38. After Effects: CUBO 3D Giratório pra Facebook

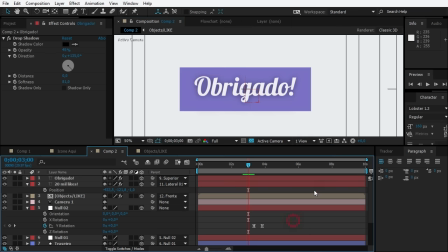[16:32]
Você vê que dá uma incomodada porque parece que ele está em cima. Então, você vai simplesmente jogar ele um pouquinho mais para baixo do que o normal.
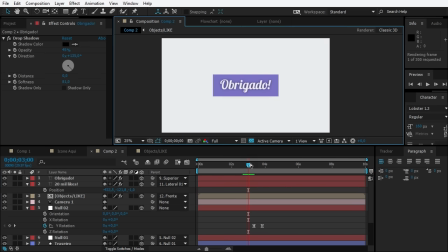[16:42]
Olha lá, tranquilo? Bem, então agora, se a gente olhar aqui, a gente já tem o joinha, 20 mil likes, obrigado. E agora, aqui, eu quero colocar o joinha novamente, que aí a gente vai dar um loop daqui para o outro joinha, tranquilo?
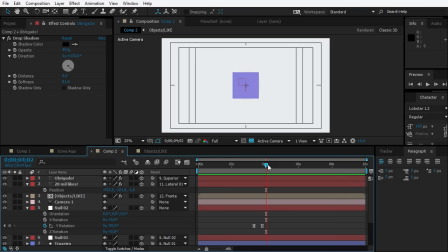[17:01]
Para colocar o ícone aqui, a gente vai aplicar a mesma técnica que a gente aplicou no texto. Então, você vem aqui no joinha, duplica ele, CTRL D, beleza? Tira o parentesco, noni, joga lá para frente.
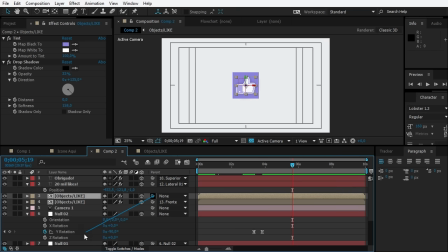[17:16]
Quando estiver aqui, eu crio um parentesco com o shape traseiro.
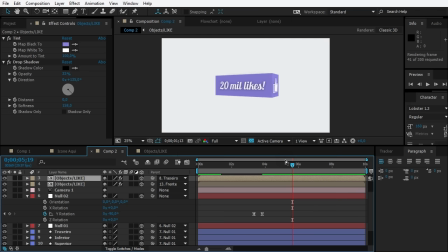[17:22]
Então, agora sim, se você der uma prévia, olha só, joinha. Deixa eu fazer o seguinte.
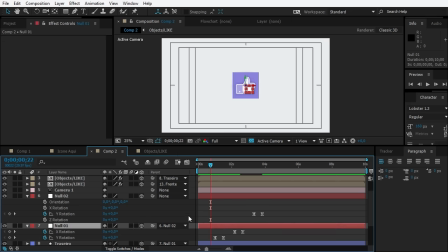[17:28]
Eu vou botar, apertar U aqui, vou botar para começar aqui, apertar B, e ele vai terminar no joinha e apertar N. Você vê que já tem um loop. Olha só. Legal, né? Muito bom, muito bom.
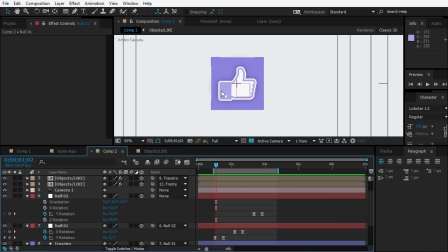[17:47]
Eu estou sentindo que a gente pode colocar aqui o dropshare um pouco mais escuro, mas deixa assim, cara.
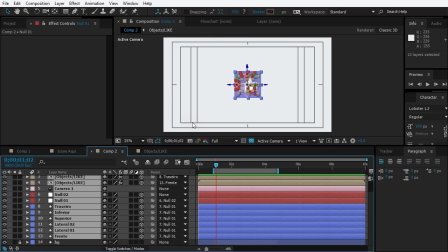[17:53]
Se você quiser botar mais escuro, você bota. se não quiser botar drop shadow não coloca,
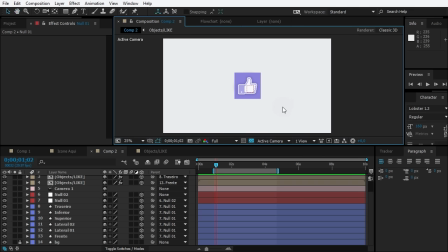[17:59]
lembre-se que você tem que seguir o seu instinto você tem que seguir o teu coração bem, agora a próxima etapa é inserir o movimento elástico porque você vê aqui que a gente já terminou o projeto praticamente,
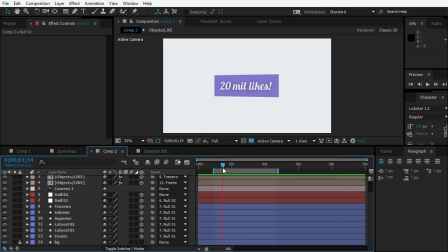[18:12]
só falta mesmo a gente botar aquela expressão elástica, então vamos aqui no 1, aperta U
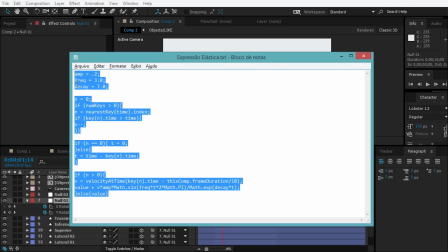[18:20]
vamos pegar a nossa expressão elástica que a galera lá do curso de tipografia e do começo infalível, está careca de saber se essa expressão é muito interessante. Copia.
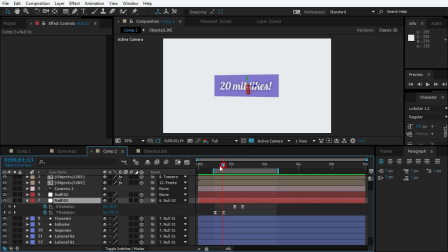[18:32]
Essa expressão é interessante por quê? Porque ele calcula quanto de elástico, quanto de movimento elástico ele vai dar de acordo com a velocidade que ele vai parar. Entendeu? Por isso que a gente botou uma influência de 11%. Se liga só. Alt, clica aqui em cima do stopwatch, Ctrl V. Se liga só.
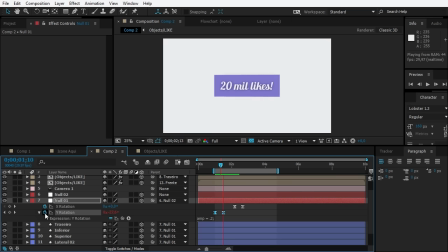[18:52]
Ele dá uma Dá um movimento muito mais interessante Mais suave do que o Wizz & Wizz Tá vendo? Legal Vamos fazer a mesma coisa com X Rotation Ctrl V
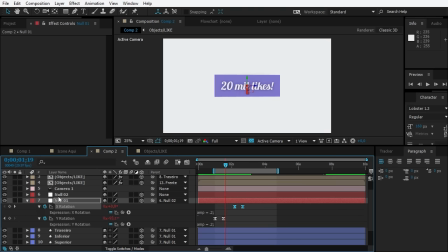[19:08]
Tum Perfeito E a gente vai apertar U No New Object
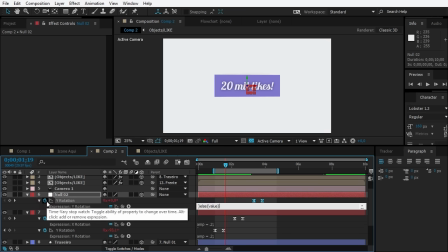[19:13]
2 E vamos botar também aqui nessa rotação Ctrl V E agora você vê que a gente já tem
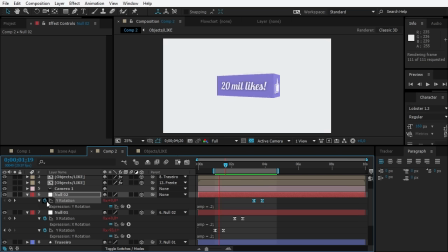[19:20]
Legal Tum Tum, tum, tum. Você vê que aqui é como se a gente já tivesse terminado mesmo, né? Mas eu fiz uma parada mais interessante ainda. Um pequeno detalhe que vai dar uma cerejinha no bolo. Vai dar aquele toque especial, né?
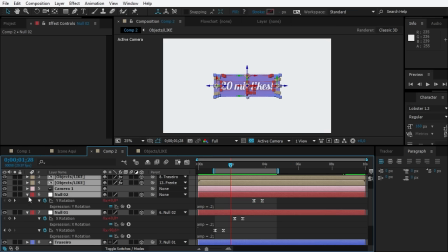[19:38]
Aquela apimentada, que é o quê? Se liga só na situação. Vou fechar assim, ó, tudo aqui.
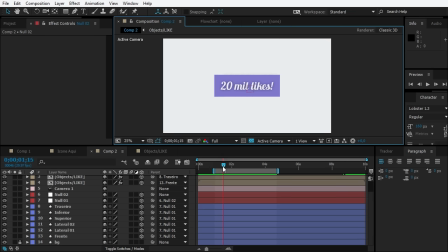[19:46]
Legal. Eu vou fazer o seguinte, ó. A ideia que eu tive era o seguinte. Quando ele rotaciona,
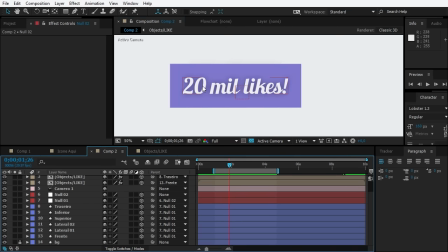[19:52]
eu pensei, eu vou colocar um movimento elástico também do texto indo para um lado e para o outro para parecer que, na verdade, o texto está um pouco mais na frente. Deu para entender, mais ou menos? Porque quando você tem dois objetos, um atrás e um na frente, se você mover os seus olhos,
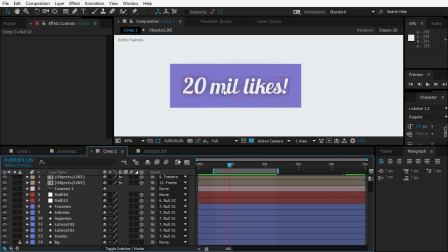[20:10]
você vê que o da frente move um pouco mais rápido do que o de trás. Então, se liga só que interessante fica esse efeito. Você talvez não tenha entendido eu explicando aí, mas na prática você vai entender quão legal fica esse efeito, beleza?
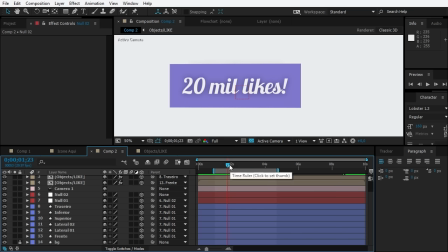[20:26]
Então, vamos começar fazendo com o nosso ícone, tá? Então, você vê que ele, tum, vem para cá.
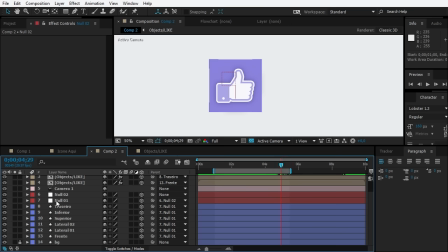[20:32]
Olha só o que eu quero fazer. Vou botar N mais para frente. Eu vou clicar em cima do nosso like, que é esse de cima aqui, né?